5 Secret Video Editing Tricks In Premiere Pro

For many years, I've been doing such animations only in After Effects, which of course gives you much more control over everything. But for some smaller projects, I definitely think it makes sense to simplify your life and do the job directly in Premiere Pro. So guys, it's time for the last secret trick for today. And for that, we're gonna use the effect called the horizontal flip. While the effect itself is not a big secret, I noticed that not many video editors are actually taking advantage of it.
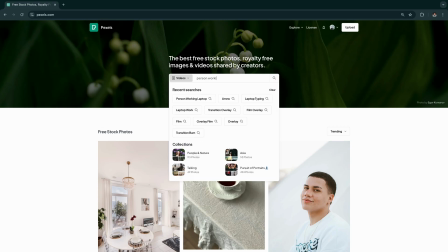8:44 Let's imagine we're editing a video which consists of stock footage with people working on their laptops.
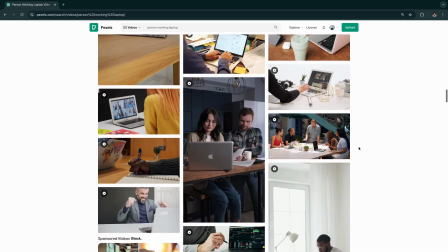8:50 Even though there are many such stock videos, I often end up picking those where the laptop is positioned on the same side of the image. And if you want to make a good looking video, we need to make sure we diversify our shots.
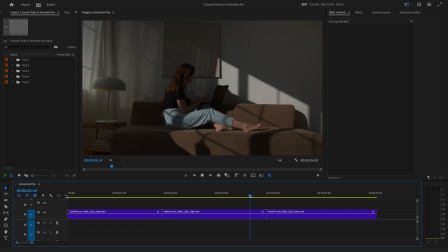9:03 So for this example, I picked three shots, and in each of those shots, we have a person on the left and the laptop on the right. To make it look nicer and less repetitive, I will go ahead and apply the horizontal flip effect to the clip in the middle.
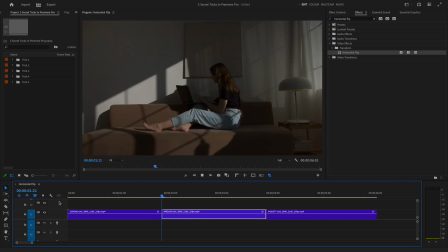9:18 Now that we play the video, we have some good composition switches.
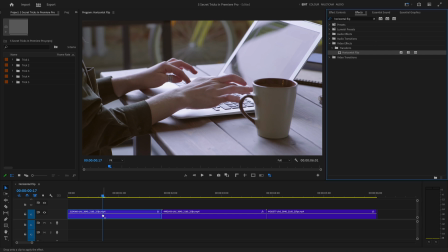9:23 One thing to keep in mind here is that if we decided to flip the first shot, for example,
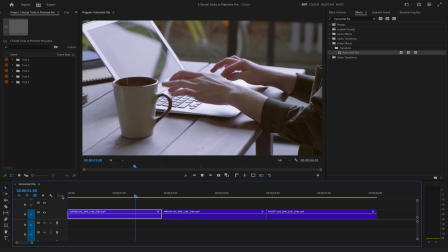9:28 it might have looked a bit weird, because we have a keyboard here, which is clearly visible.
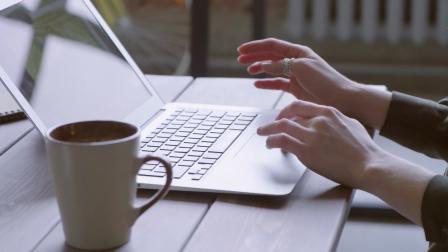9:34 And if we flip the video, the viewer might realize that the keys are not actually in their normal position. So with this effect, you have to be just a bit more careful not to make it too obvious that you flipped the image. But in other cases, it is definitely a very useful trick to know about. And that's it, guys. My five favorite secret tricks in Premiere Pro. Let me know in the comments which one of these you already knew about and which ones you didn't. Thanks a lot for watching this video. Like it if it was helpful, subscribe for more, and until the next time, have a good one.